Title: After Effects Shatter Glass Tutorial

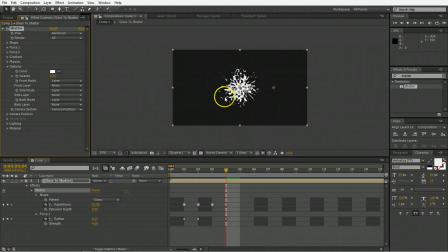245s
Now, the front mode is fine to be the layer, so it will display whatever the layer is. The side mode, however, we want to be color plus opacity. So the sides of the shattered pieces are going to be white and 75% transparent.
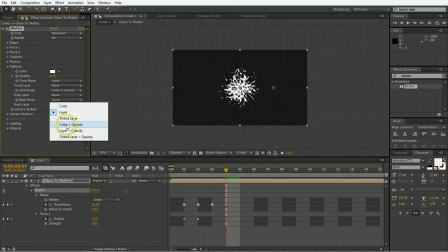260s
And the back mode, we're going to have that set just to be color because we're trying to fake sort of a shine that happens when light reflects off of the pieces. And we can fake this quite simply by just having the back of the pieces be bright, so it seems kind of like they're tumbling in a light.
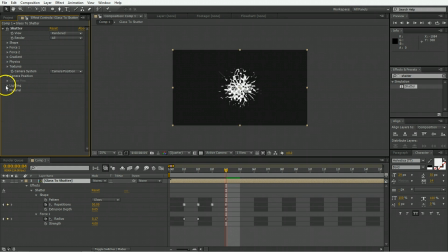278s
Now, speaking of lighting, we have to change some of the lighting settings. And on those settings, we're going to change the light intensity to be at 5, so quite bright,
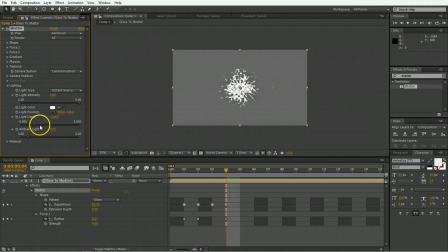288s
and then we are going to move that light to be behind the plane of the shatter,
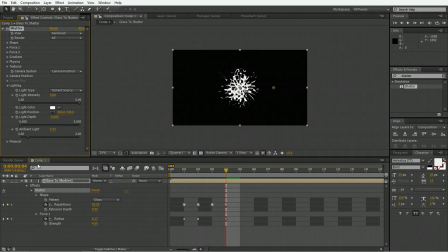294s
so it's casting light from the back. And then we're going to put the ambient light up to 0.5, and we are going to change the light color to be sort of a light blue.
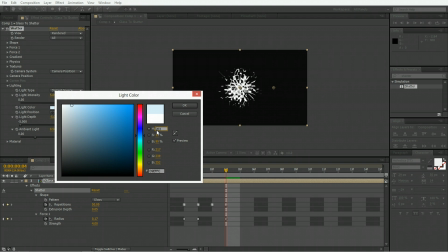305s
So I'm going to go with something like somewhere in the blues here, not a lot of saturation and brightness all the way up to 100%.
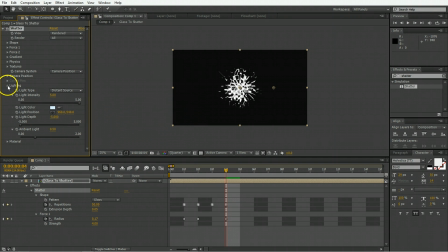314s
So nice and bright light blue light, and that should do for the shatter.
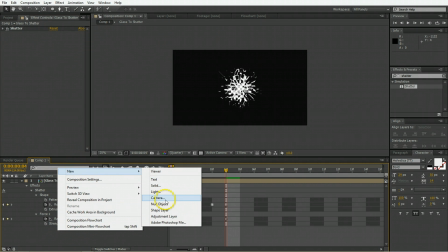319s
And the next thing we want to put in is a camera so that we're able to control how we're looking at this.
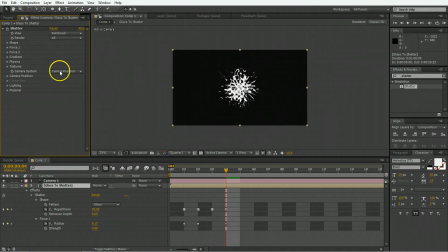326s
So back in the effect, we want to make sure that the camera system it's using is the comp camera, so that when we move this camera around in the scene, it's going to change the way we're looking at the glass.
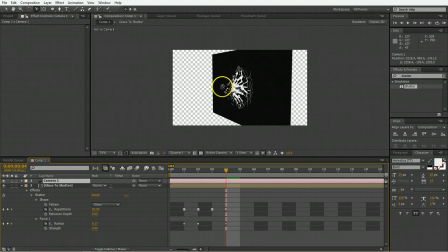338s
So as you can see, you can move around all parts of this thing with the camera to get a better look at it.
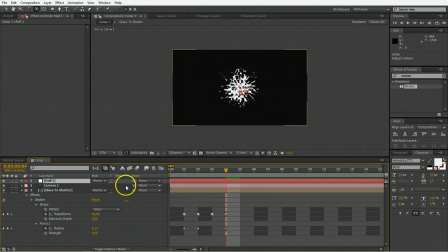345s
In order to control the camera better, we're going to make a new null object, and we're going to parent the camera to the null object, and then use the null object's rotation and position to move the camera around. So make the null object 3D,
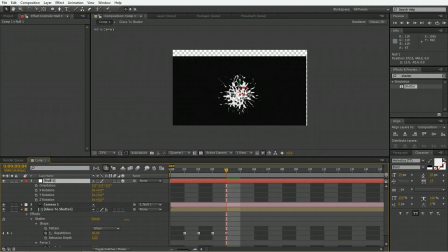360s
pull up its rotation, just use moving the null object around on the screen to change its position around.
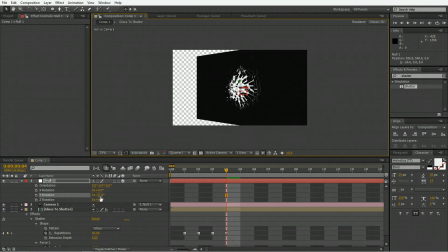367s
So we'd like to change its Y rotation a little bit, so it's kind of exploding out, and maybe set the camera a little bit below it, and something like that. And now we'll just grab a hold of that Z axis and push ourselves in closer.
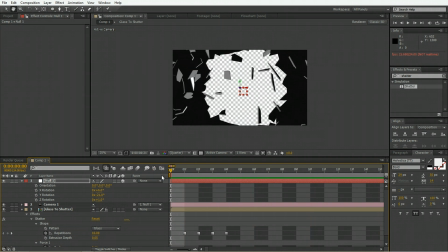382s
So now you can see we're nice and close, and it explodes right into the camera.
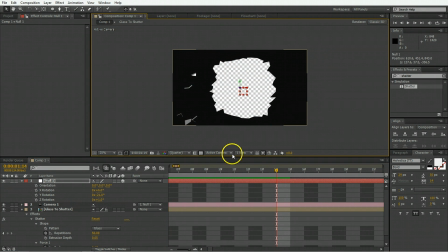387s
So that's quite good. Move us back so we can see the full frame of that break, and that should be good.
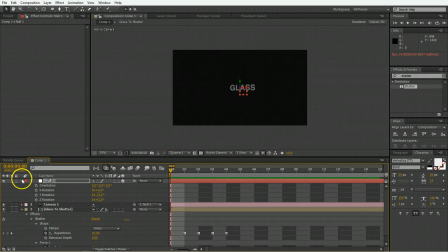396s
So we have this thing breaking, and it creates a hole, so that's all good.
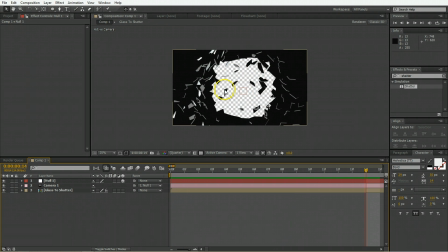401s
If you'd like to put a background, something in behind here, now is definitely the time to do that.
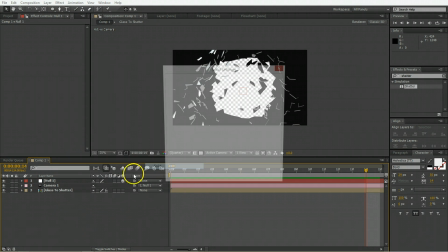406s
So I'm going to create a new solid. I'm going to make this solid completely black.
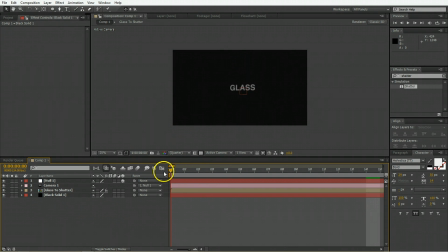413s
Hit OK, good, and just move it in behind. So it's a light window that breaks, and there's nothing but blackness in behind. So take all of these elements, and we're going to pre-compose those, and we're going to call this glass animation.
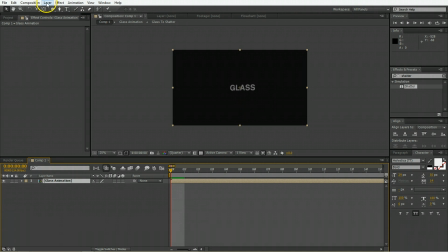428s
And now we are going to time remap this to make it more dramatic. So just go layer, time, enable time remapping. And now we want to go from where that first shatter kind of happens, so it's breaking,
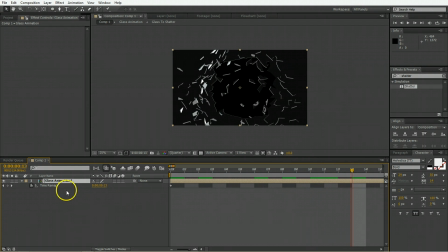443s
and we want the pieces to be right in our face, so that's a good spot to start. And you can just go ahead about 5 or so frames, put a keyframe there as well. And now we're going to just go ahead to where all of the pieces have fallen off and away, and set a keyframe there.
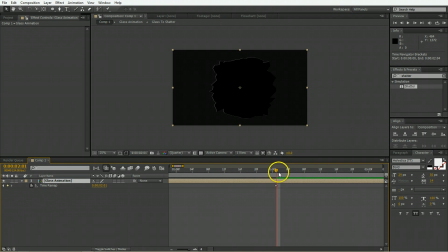460s
Advance the last keyframe and remove it, because really our animation is done after all the pieces are off. What we're going to do is we're just going to grab these last two keyframes here, and we're going to move them away from the first two keyframes, and After Effects fills in the rest of the information to make this floating glass happen for us.
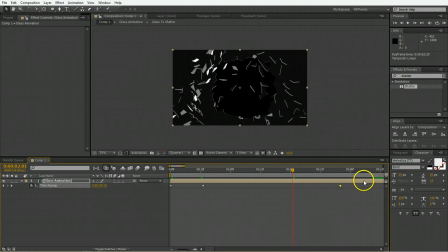479s
And then we'll just pinch the last two together a little bit so that it's floating, and then it speeds away. And now take these center two keyframes, so they're the start and end of the slowdown.